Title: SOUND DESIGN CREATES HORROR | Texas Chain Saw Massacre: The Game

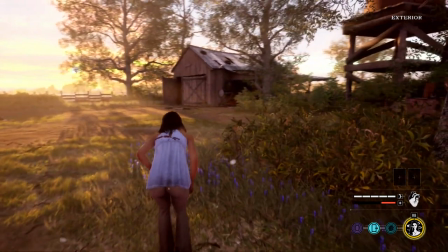you can hear the chickens and the leaves and stuff blowing around this makes me think that you'll hear sounds and stuff that'll kind of make you
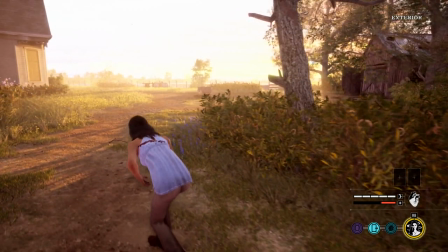look in a direction but then nothing's there it's just stuff that you hear but it's like just there to kind of trick you or to make you paranoid love it there's even the subtle sound of like a fence creaking
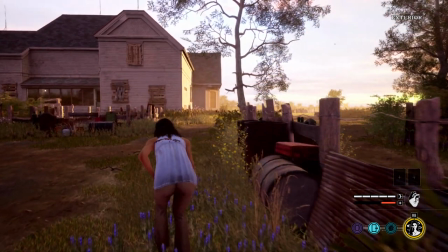and you can just those little tiny sounds that you hear in the distance kind of helps you know the it sounds relaxing but you know that there's killers around so it kind of amps up the the atmosphere the audio atmosphere
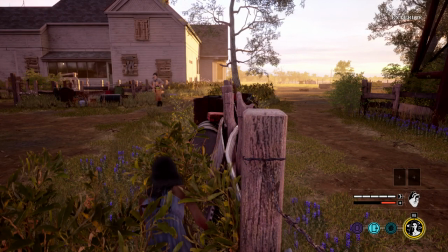of everything less than the developers have been doing interviews talking about the authenticity of everything
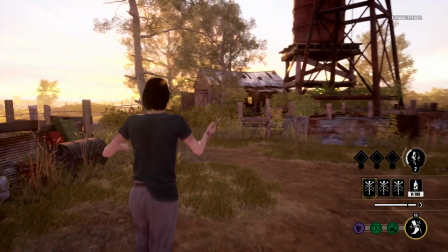visually and auditory so everything that you're hearing from the crickets the birds and all that is authentic to texas they actually traveled to texas
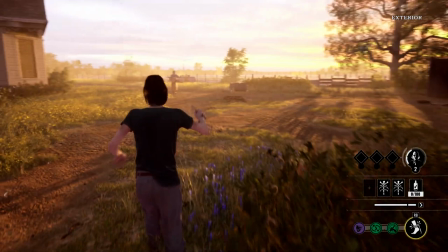on multiple occasions and recorded and you can hear the quality of the audio
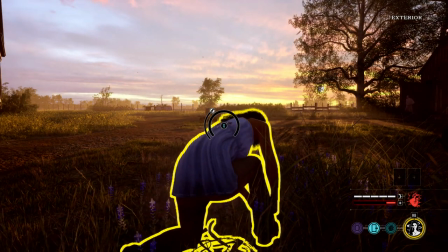design is really good and i like that there's no music that's kind of overwhelming at all so the silence and sort of calmness of nature is there as a foreboding tease to freedom, so to say,
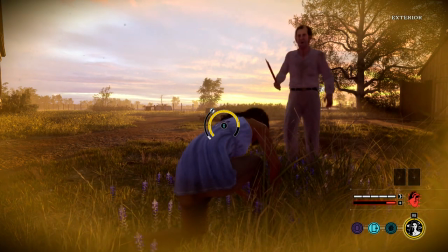when you know that things are about to get hectic at some point or another when you get found.
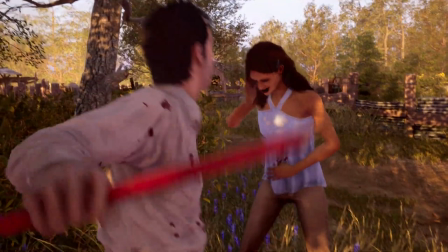It just makes it all more believable and uncomfortable as you're walking around. It's just kind of incredible to know that when you're playing you're going to be experiencing the sounds and feelings of what this area could and would feel like
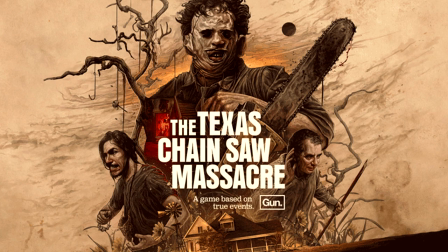if it was actually to exist now here is the part that impresses me the most and i am really looking forward to this so instead of chase music when the killer starts to get close they've decided to go with a more ambient tone as the
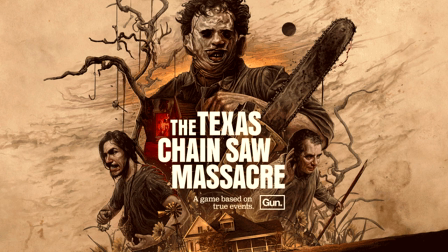suspense starts to build as the killer starts getting closer you feel the uncomfortableness you
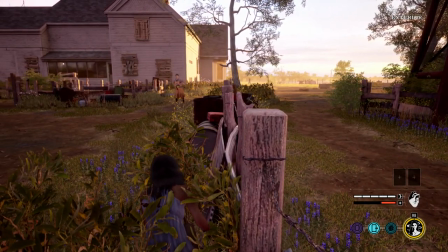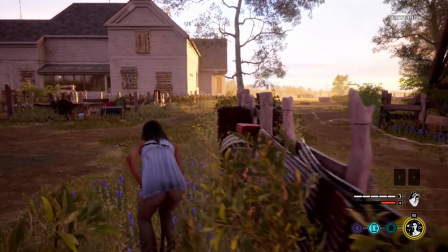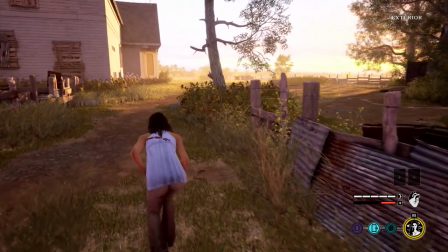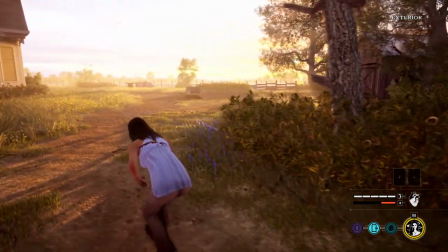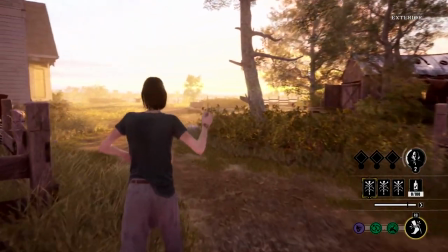know because if somebody were chasing you in real life the closer they get the more closer death
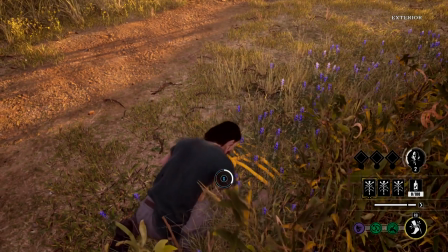is impending you will get more uncomfortable the trauma would
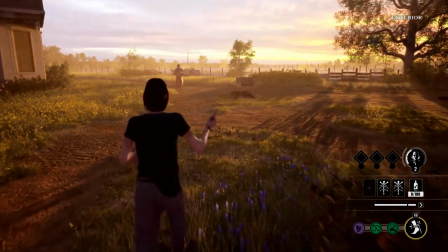grow you know death is right there next to you so to kind of convey that
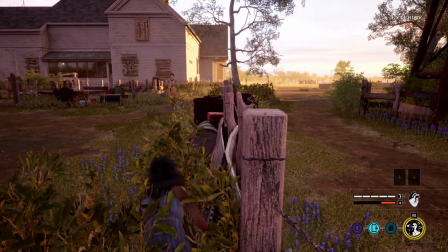growth of suspense and the the heart pounding adrenaline you start
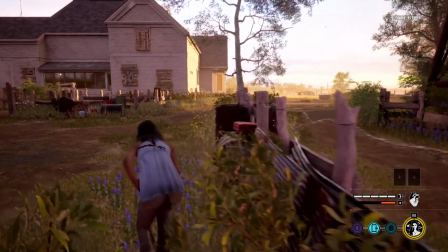to hear this kind of subtle ambient booming the industrial sound
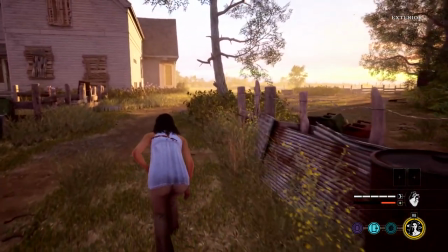that sounds like it starts to grow in danger the closer or the killer gets,
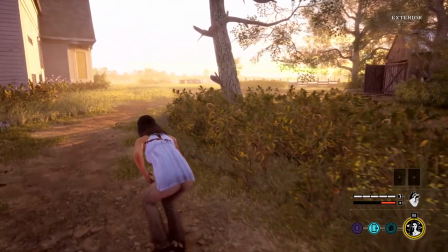not to overwhelm you with some crazy chase music,
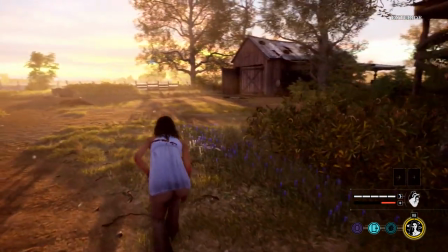but to add to that sort of feeling of suspense, danger, and desperation, you know.
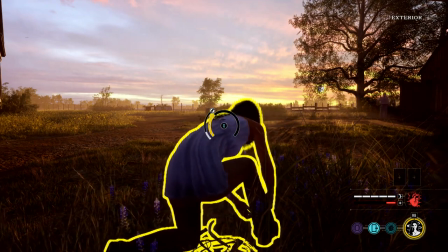It gives everything a sort of atmosphere. It doesn't throw music in your face.
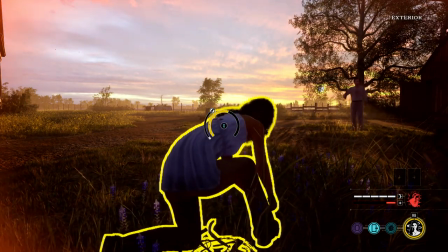It complements the situation.
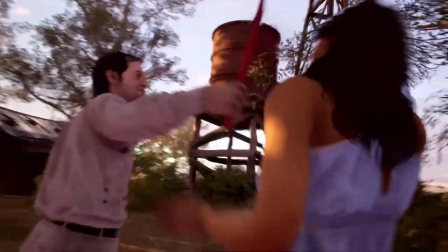If you guys want to compare it to kind of something modern, if you happen to be watching the Dahmer show, they do this a lot.
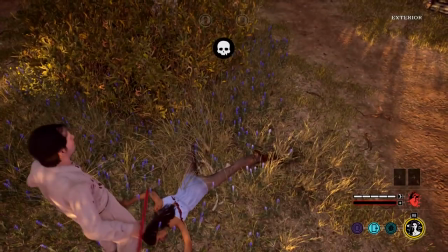During, you know, the subtle moments when Dahmer is real thinking something or
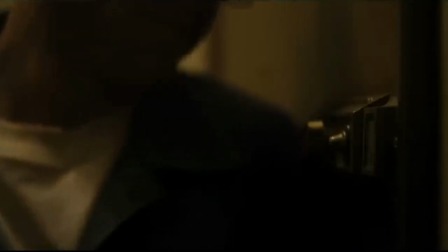when he's doing stuff in his apartment or when somebody walks into his apartment,
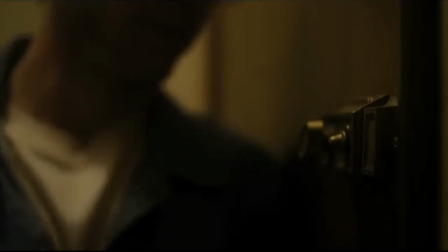you hear like the droning sounds,
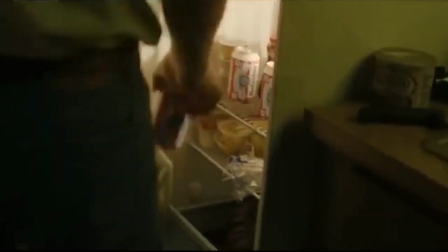the very industrial kind of sounds that just kind of add to the unsettling atmosphere and makes you,
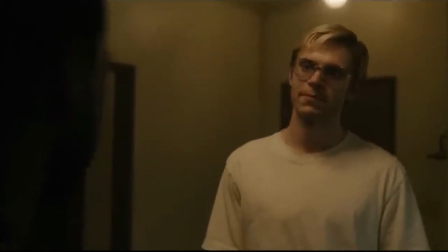the viewer, uncomfortable as well. You sort of feel the feelings that the person that just walked into the apartment feels.
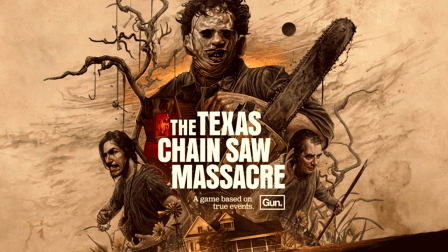And it just adds to the awkwardness, the weirdness, and just the uncomfortable vibe of everything that's going on. And I think that is a very right choice for Texas Chainsaw Massacre.